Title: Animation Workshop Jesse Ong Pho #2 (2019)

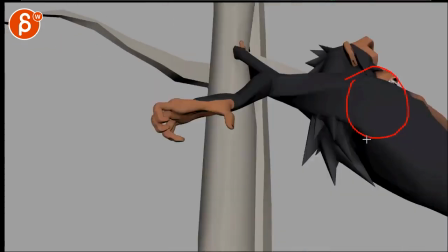(19:06)
receding away from us while not really going forward anymore and then suddenly popping
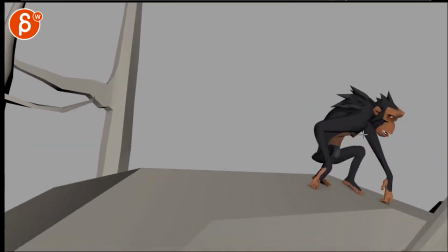(19:12)
here to this and probably with all that forward momentum
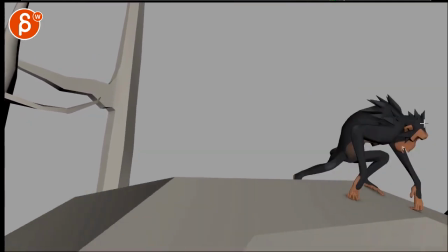(19:18)
here i would cheat and bring that that head out here even if that
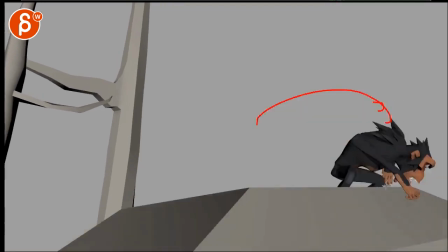(19:23)
elongates the neck but there's so much momentum and it stops and it puts that arm here
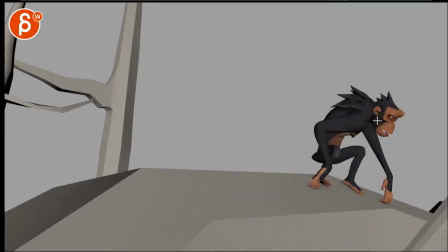(19:29)
to stop that momentum that i think the the rest up here would still have more momentum forward maybe the hair can go forward a bit it's gonna cheat that a little bit
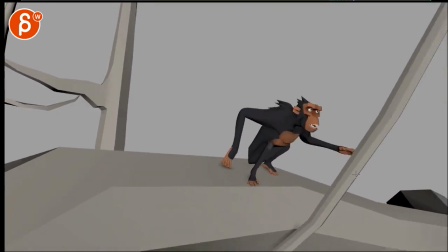(19:39)
and then into that stop. And then back to this here, there's a big arm move, and I see something in Y,
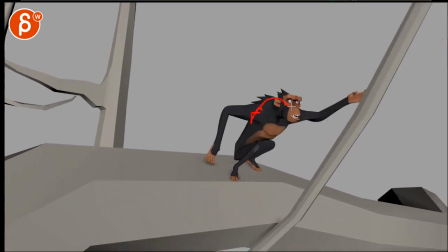(19:47)
but I think you can push that this way in the shoulder a bit.
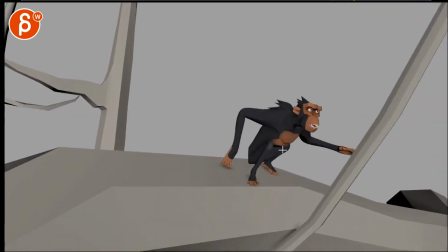(19:50)
There's something about this feeling very separate, even though I see movement because I see the texture on that chest here getting bigger.
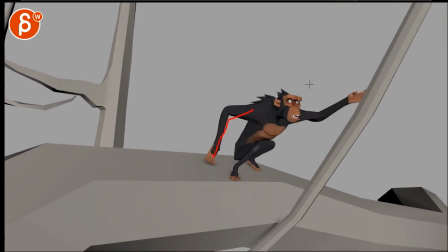(19:59)
But even through that, I'll probably bring that elbow in a bit, just feeling how arm reaches up, involves a rotation up in the chest, And then that will influence this. I just feel like once you get to here, this is a shape that doesn't really go away despite movement here.
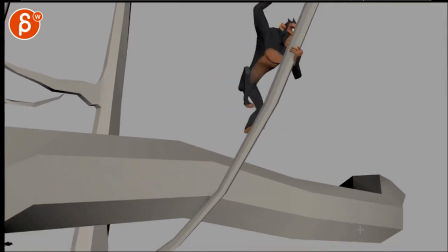(20:17)
Just a bit more connected body mechanics.
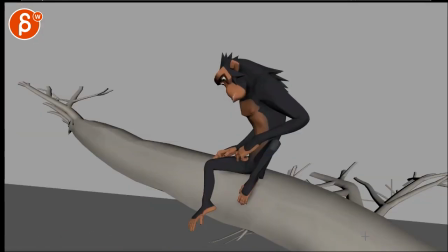(20:23)
All right. I think that's it. The end is cool. I like the roar.
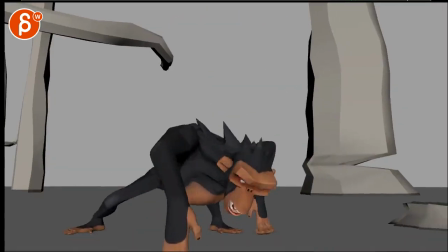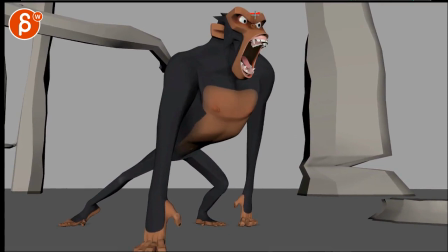(20:33)
You might even experiment with it once you hit this. Here's that line. And then at the end,
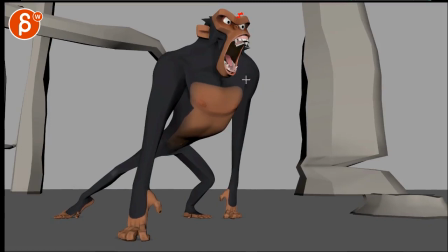(20:42)
that line is up here just a little bit of up in the chest translating up
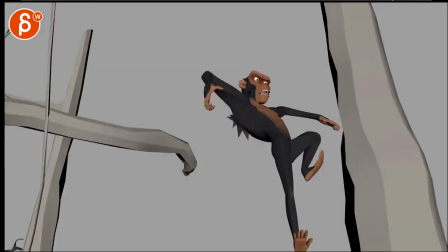(20:48)
but also just rotating the head up a bit it's just a bit more right
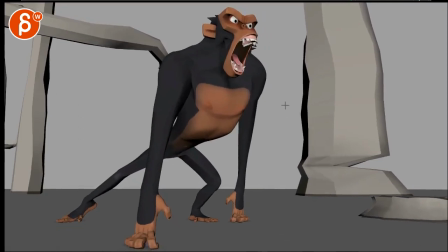(20:52)
now it just feels like i hit this pose and i'm holding it and i'm just adding shake versus i'm starting somewhere and ending somewhere else a little bit to continue that aggression and movement forward right so that that line
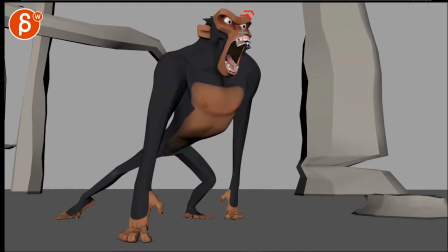(21:05)
would basically like this to me will be here a bit forward and a bit up and it's subtle just a little bit
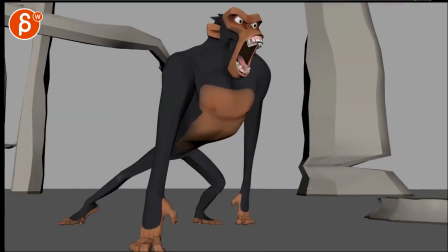(21:16)
all right i think that is it for
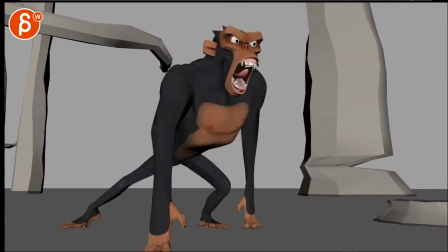(21:23)
me i'm looking at that last pose i wonder
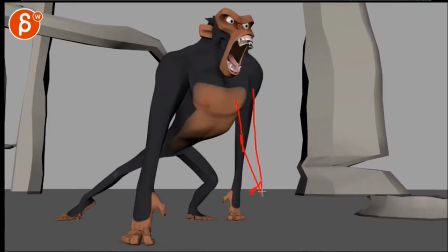(21:27)
if you want to do a little bit out this way how far are we at the end okay he's got this has a nice lean forward i'm just curious how would it be
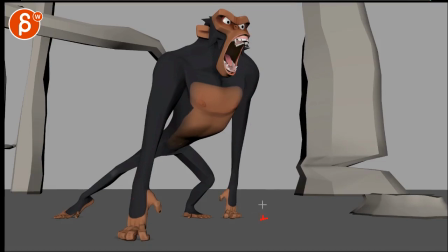(21:42)
if that arm you know if it was here to give this a bit more of a triangular shape a bit more strength you still have that nice line of action there i'm just curious this could be something to explore and also takes away a bit from almost the parallelness of it um i wonder if
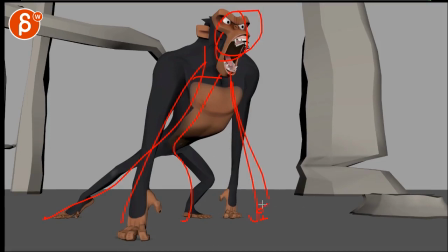(22:02)
that and then with that line i know there's something that nicely flow into into the head so that you put that potentially even bring the shoulder in a bit more um well where it's something where you might have that
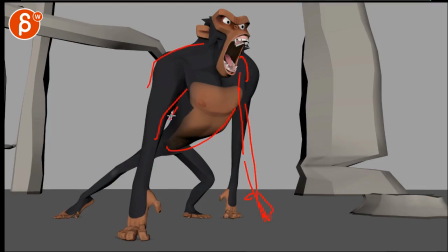(22:20)
so you have that's your outline so you got that negative space there but then overall gives you not that much of a bump there all streamline in into that head all right that
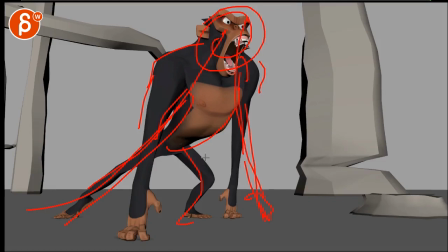(22:36)
is it i'm gonna be quiet now it's a long critique i hope it was helpful and that's it all right thanks all right there's an email you can sign up you can start whenever you want you can submit whenever you want you get 16 submissions either way a like and subscribe would be awesome all right thank you